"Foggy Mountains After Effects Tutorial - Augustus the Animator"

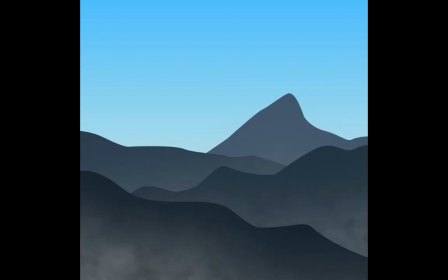(0:00)
Hello everyone, welcome back to my channel. My name is Augustus the Animator. As always, a friendly reminder to please like and subscribe to this channel and this video. Today's tutorial is about this foggy mountain scene. It's super easy to do. All it is a few simple shape layers and some smart selections with colors,
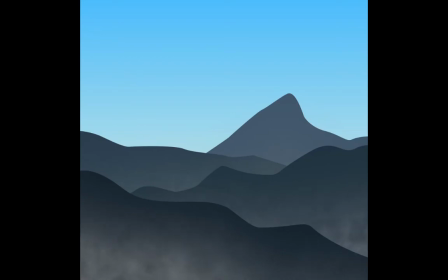(0:19)
but mostly just some fractal noise and a couple keyframes to make this pretty realistic looking fog. So if you're interested in learning how to do this, let's get after it.
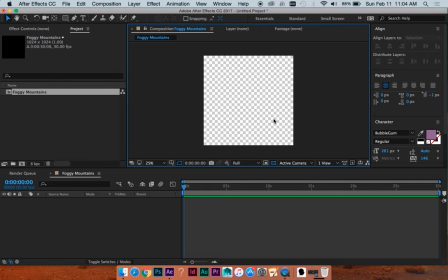(0:29)
So we're starting out in a square composition at 30 frames per second, but do whatever composition works for you, whatever settings. Just gonna grab the, start with a solid, hit Command Y, bring up a new solid.
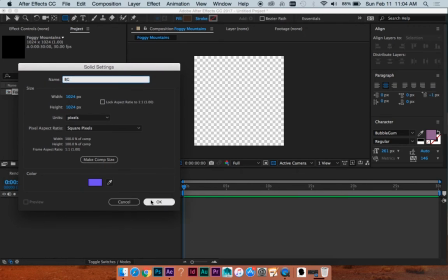(0:42)
We'll call this BG for background. Color doesn't matter because we're gonna do a quick gradient on it.
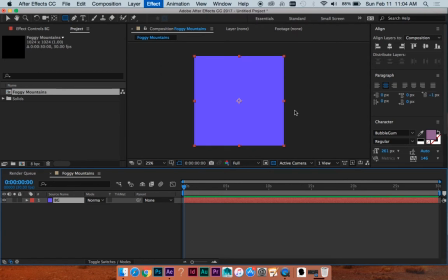(0:49)
Just gonna do help grad gradient ramp. We're just gonna do a simple one. And I like to do
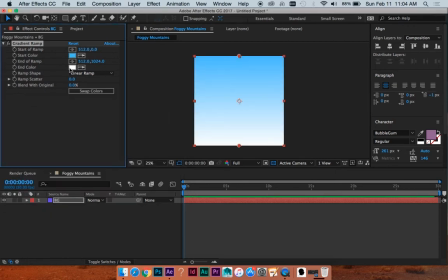(0:58)
blue sky for just a sky background, some blue sky mixed with a little bit of yellow for like kind of a dawn type look,
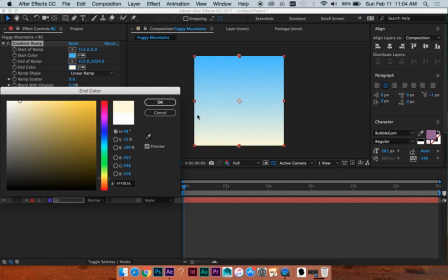(1:07)
like early light. Let's maybe do like that. Boom. Great.
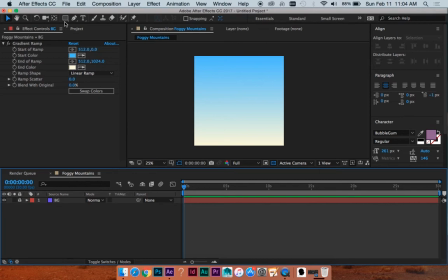(1:11)
We'll lock that and assume that it looks great. Okay, let's make some mountains. Now these aren't going to be fancy Bob Ross mountains, but you know what? They will do. And I found the best way to make these is to not really think too hard.
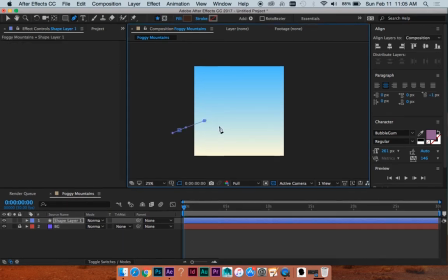(1:26)
Just don't think too hard about it. So kind of just do, boom.
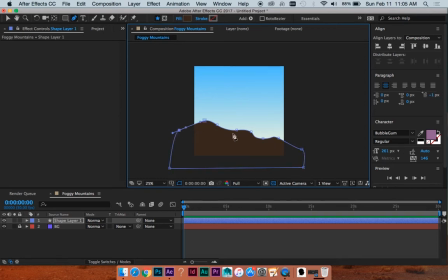(1:31)
And make a shape layer that has like an interesting line this way and just covers up
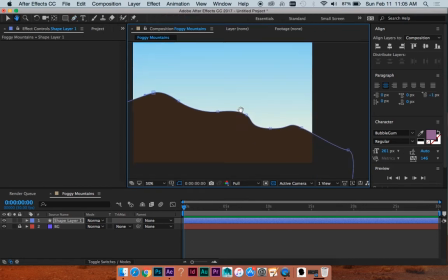(1:37)
the whole rest of your composition versus having it cut off like right here.
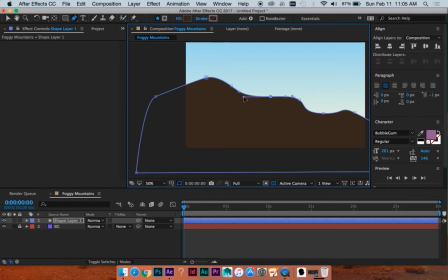(1:43)
Because you never really know what you're going to do with it. Like maybe you'll have these pop in separately. So it's just good to cover up that whole area.
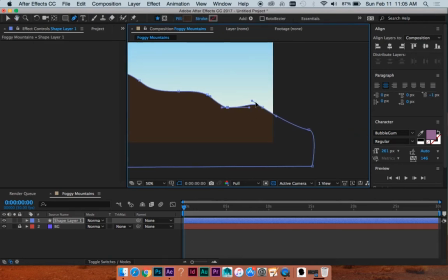(1:52)
And I'm just going to make these a little less smooth. Make them look a little bit more mountainous, whatever.
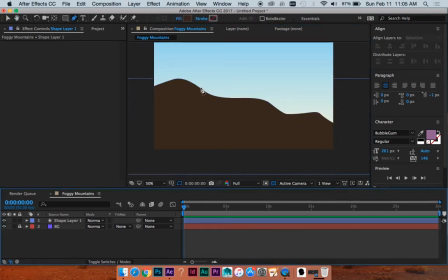(1:58)
So we're gonna do that. And then, I promise there's a plan for this, it won't look this gross.
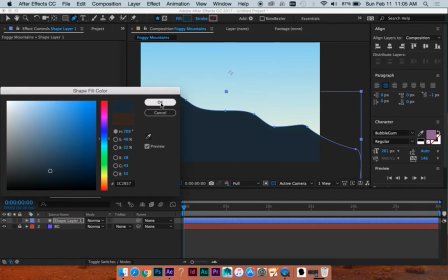(2:05)
We're just gonna do shades of like bluish for now. Great, and then I'm gonna do another one.
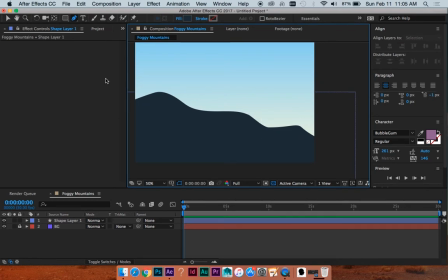(2:14)
Just maybe, and kinda do like a crisscross. So like this is going this way, we'll have this one going this way a little bit more. Let's just do like something like this. Oops.
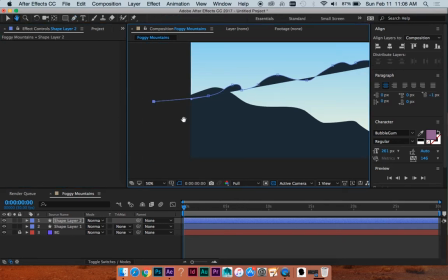(2:27)
Over here.
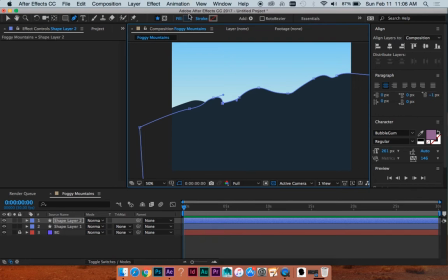(2:32)
Great. And obviously, some of these look like a little lumpy. And that's cool.
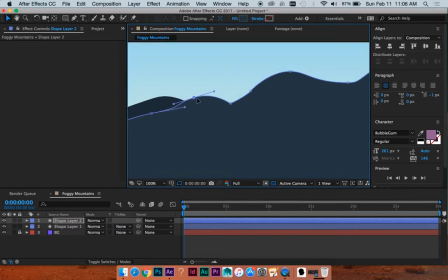(2:38)
All you gotta do is go back and adjust a couple things. I'm gonna hit Option. Where am I? Yeah, hit Option to make a point with no handles, have handles. It'll smooth it out. So you can adjust some things, which is great.
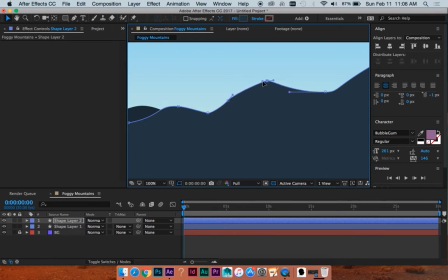(3:01)
Just gonna do some of these a little less smooth.
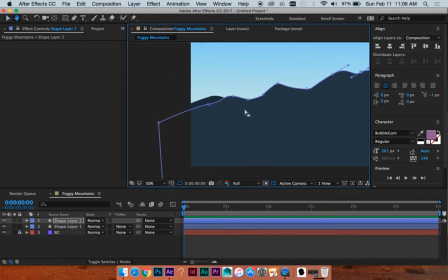(3:08)
We'll call that good. Obviously it's not gonna be super realistic, but it's cool.
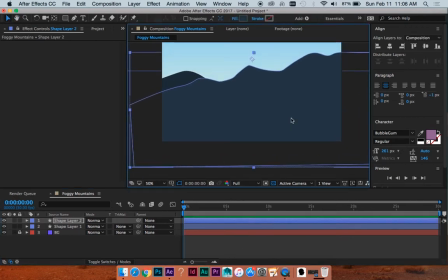(3:13)
This is not a tutorial on how to do mountains necessarily as it is like foggy mountains and setting up your scene.
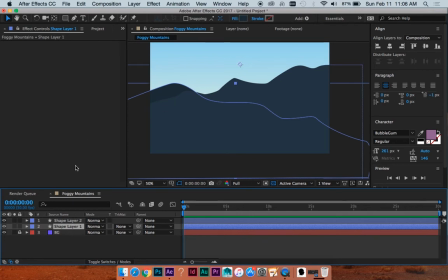(3:19)
That's just not my area of expertise. And I'm also gonna put this first darker layer that we made above this so that it's in front of it.
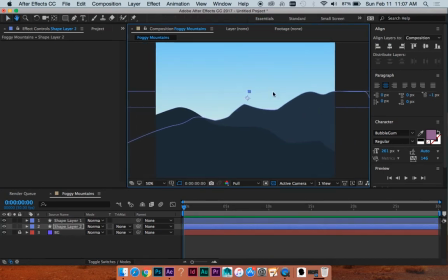(3:28)
Great. Do that a little bit. Maybe even move this guy down a titch.
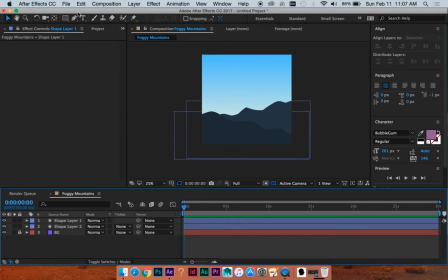(3:37)
Let's make another one. I'm just gonna make it lighter right away.
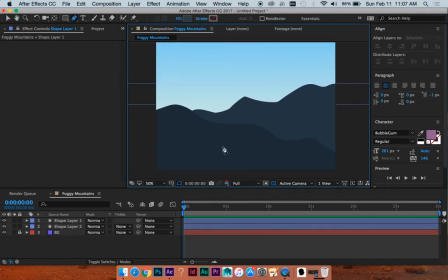(3:44)
There's gonna be more contrast for things that are in your foreground, like this guy, and there's gonna be less contrast
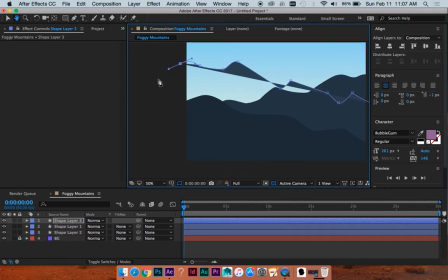(3:53)
with things that are in the background.
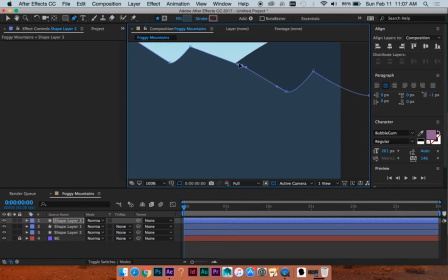(3:55)
And that's an important thing to remember while making these shapes, and one if you want it to read as mountains in the distance.